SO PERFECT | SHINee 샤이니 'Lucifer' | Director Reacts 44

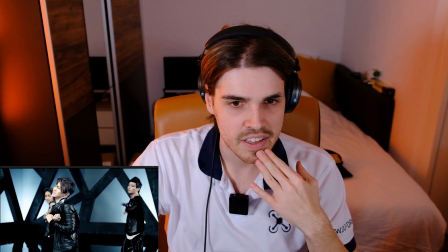(4:13)
Very nice editing. Wait a second.
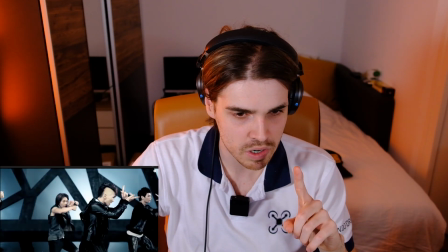(4:18)
Whoa. I don't know if you guys notice it. So we're now in 1 minute. What, like 1:03? Look at the stage where we're on right now.
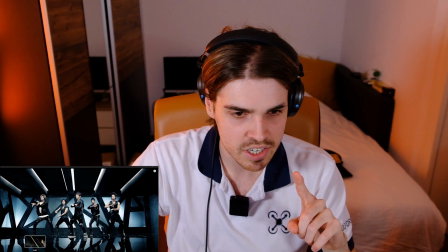(4:25)
I just want to go back to another stage and say, is that the same stage?
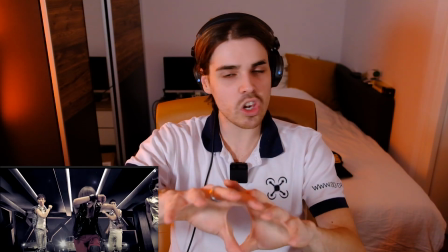(4:30)
It's exactly the same stage, but it looks completely different. It's amazing what lighting can do.
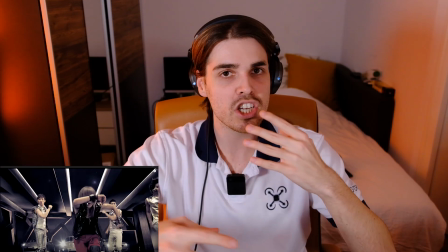(4:35)
And I like that. I didn't even notice it until now, but it's just so cool that by changing lighting, you can really, really change the entire scene.
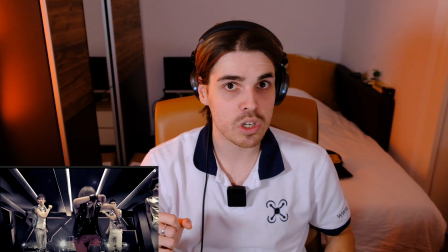(4:44)
This is also something that you notice a lot with Taemin's videos.
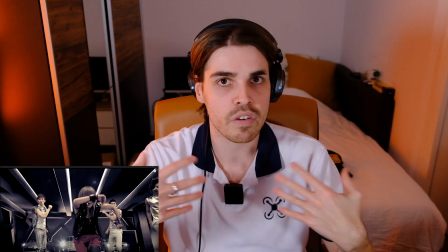(4:47)
They're very good at changing lighting and moods in a certain video, and it causes a completely different effect for a certain scene.
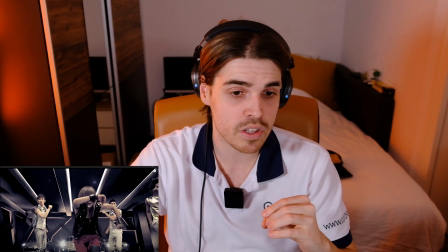(4:53)
And also, it's really just cost effective. It's really cool what they're doing here. Let's go back to that 1:03.
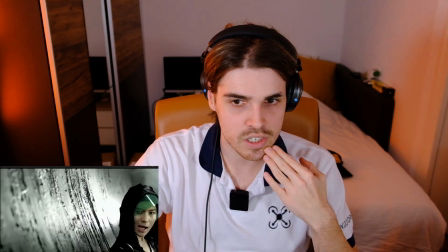(5:01)
Awesome.
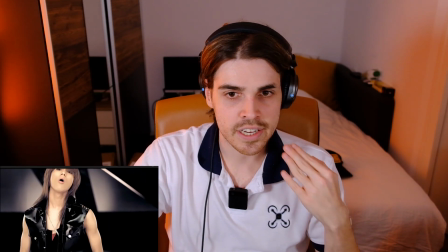(5:06)
Really nice.
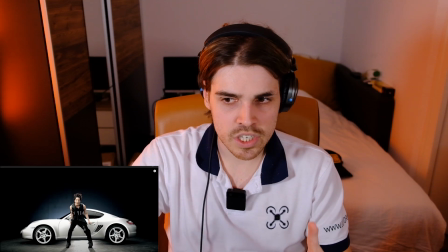(5:09)
Okay, I just want to say one thing that I noticed.
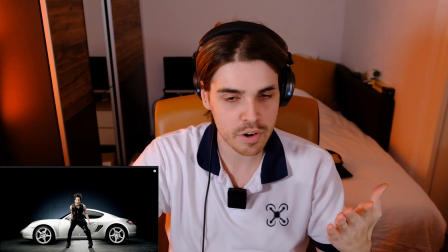(5:11)
The only thing that I don't like about this entire scene, and you guys, I hope, agree with me, the car is just way too aggressive in the scene.
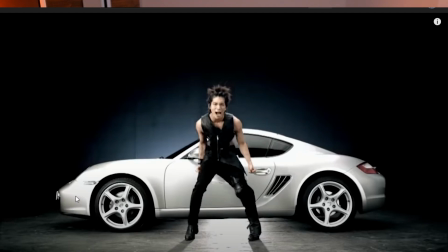(5:18)
It just looks like it was a commercial by Porsche, and it's way too clean. Everything else looks very rough.
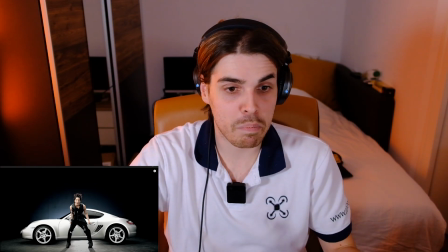(5:23)
It just looks a little bit downgraded, if I can say it, while the Porsche just looks too perfect for this particular scene.
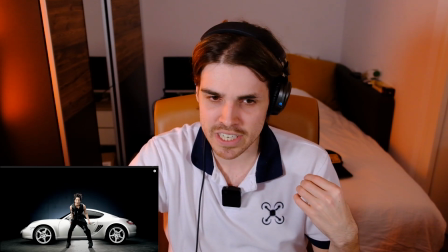(5:29)
It just looks way too soft, and also it should be silver, and you can see how much editing they did to it.
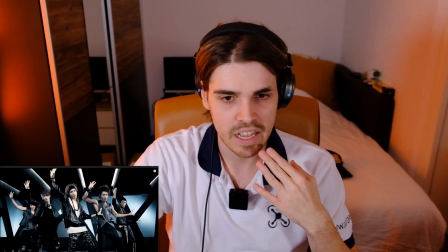(5:34)
It looks white. Oh, the shots of the group are just beautiful.
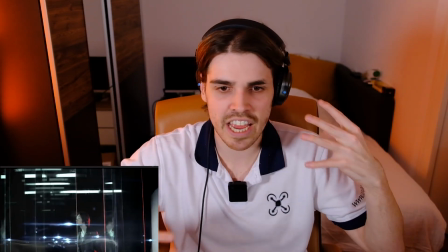(5:39)
Everyone is put into scene. Everyone has a purpose in this video.
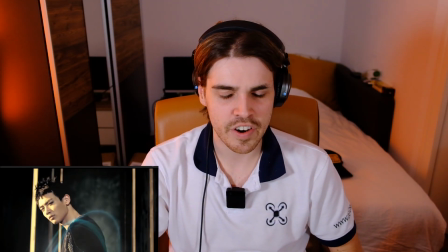(5:47)
Very nice.
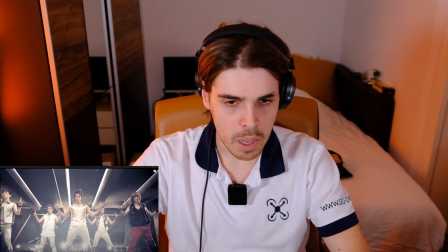(5:51)
For example, here we see the Porsche again. But what you see is that the Porsche is just super clean in the video.
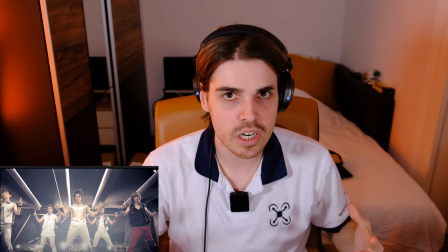(5:57)
It doesn't bother me as much. I can still see the Porsche. It still looks as good as a car, but it's just less aggressive, but it just looks much better as an overall scene.
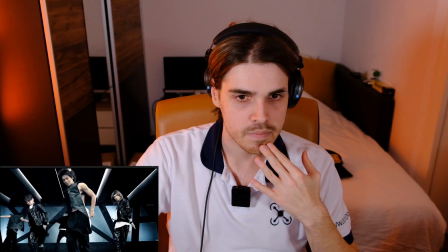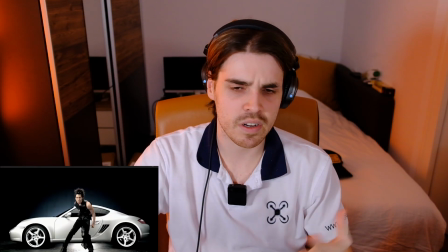(6:12)
Very nice. Well, not this car, but...
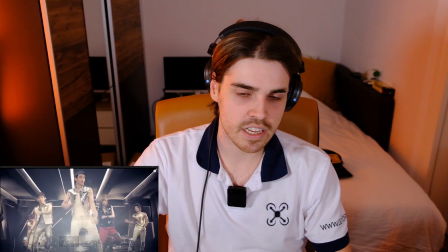(6:19)
Oh man, this whoever did the filming in this is fantastic. Taemin, just tell me if I'm wrong, but I have a feeling you're still working with the same people.
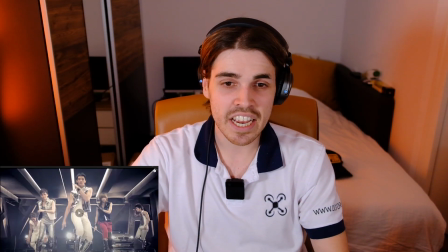(6:28)
I'm getting the same vibes from what I see from your videos. It's really nice that even after 10 years, we still get the same vibes from Taemin at least.
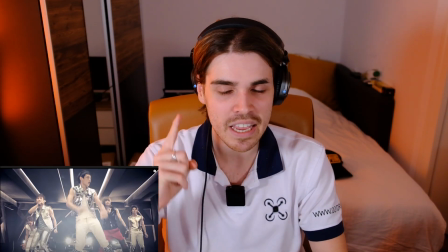(6:37)
So I'm hoping that they're going to do the same in their comeback videos of SHINee.
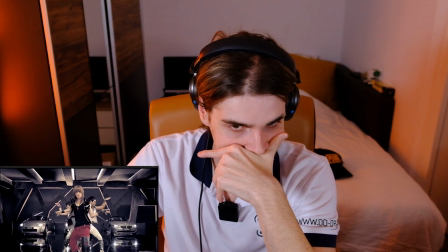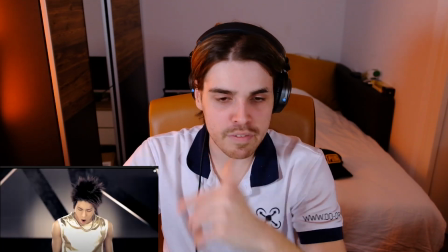(6:47)
A little bit of a fun fact, by the way.
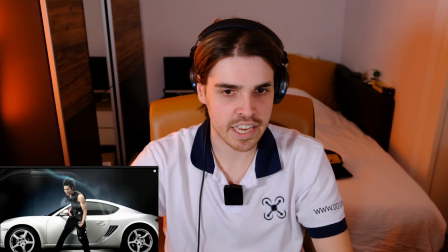(6:49)
Guys, if you want to spice up your video a little bit and you have something as a this particular shot, all you have to do is work with shadows maybe.
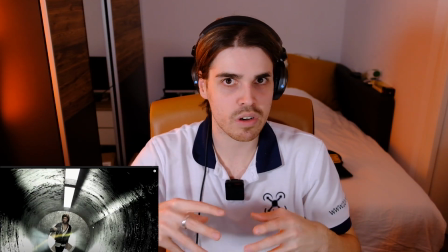(6:57)
I think shadows are one of the best ways to make your shots a little bit more dimensional.
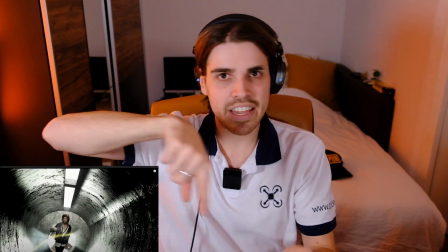(7:01)
For example, here all we have is a very strong light behind a ventilator that keeps on spinning very slowly, but it makes the shadows move super slow as well.
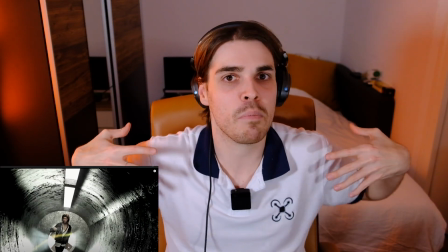(7:09)
But it just makes the scene a little bit more, just gives it a little bit more of an oomph rather than just a very boring pipe look as we can see here.
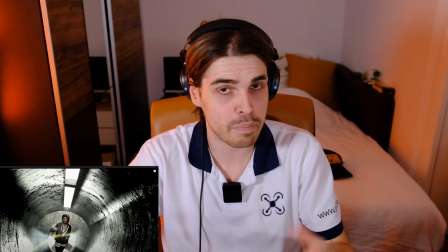(7:17)
Concrete pipe, actually.
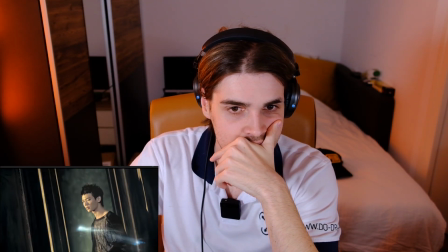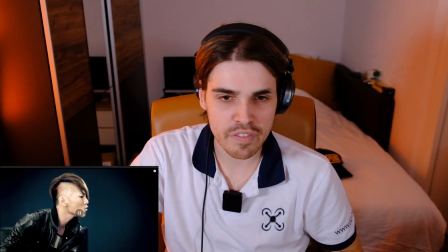(7:26)
I'm really curious if they are softening their faces, but so far I don't think so.
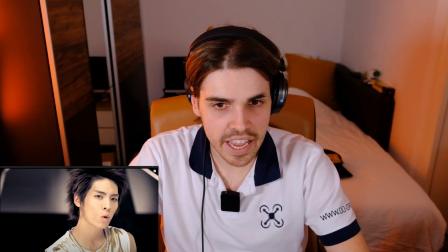(7:30)
I mean, like literally, I don't see any softening on their faces besides the makeup.
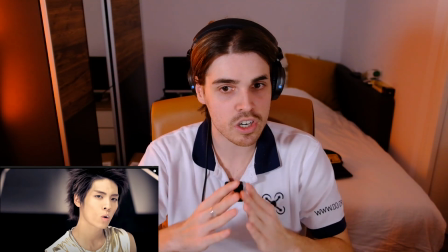(7:35)
I'm so happy that they didn't because it just looks so much better. Don't soften their faces. Their faces look good the way they are.
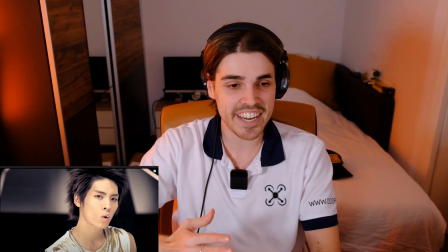(7:41)
I'm really happy they didn't touch any of their faces. It must be a newer trend.
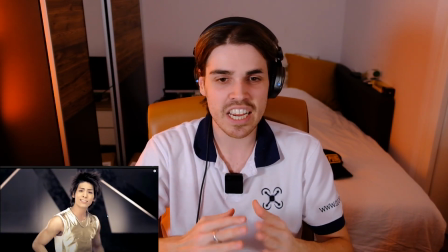(7:46)
Let's see if we can pick that up in any of the other videos to see where it kind of started with softening faces.
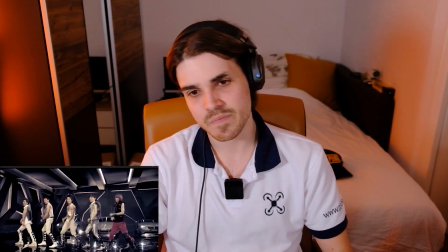(7:51)
Again, the lip sync is spot on. Bottom shot. Nice panning.
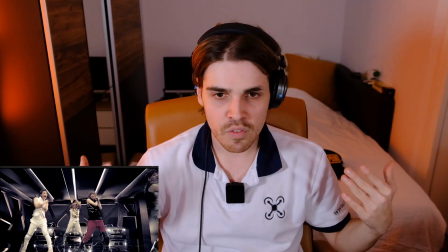(7:57)
Panning from right to left, left to right, up to down. Very dynamic. The camera never stands still here.
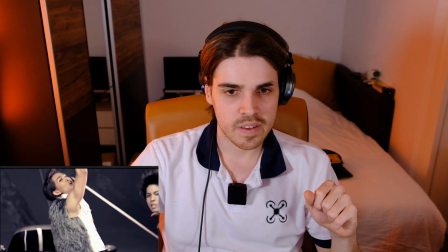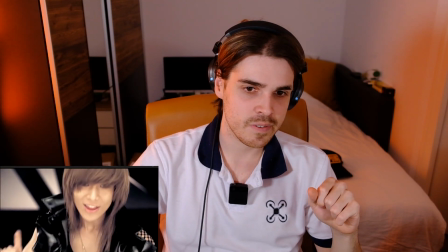(8:10)
Very cool. Very cool.
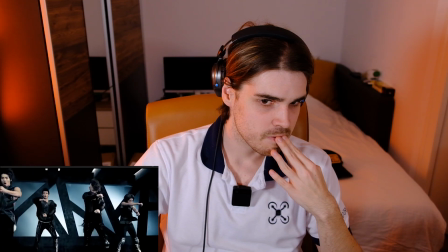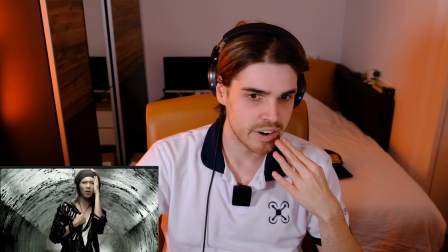(8:19)
Very nice shots.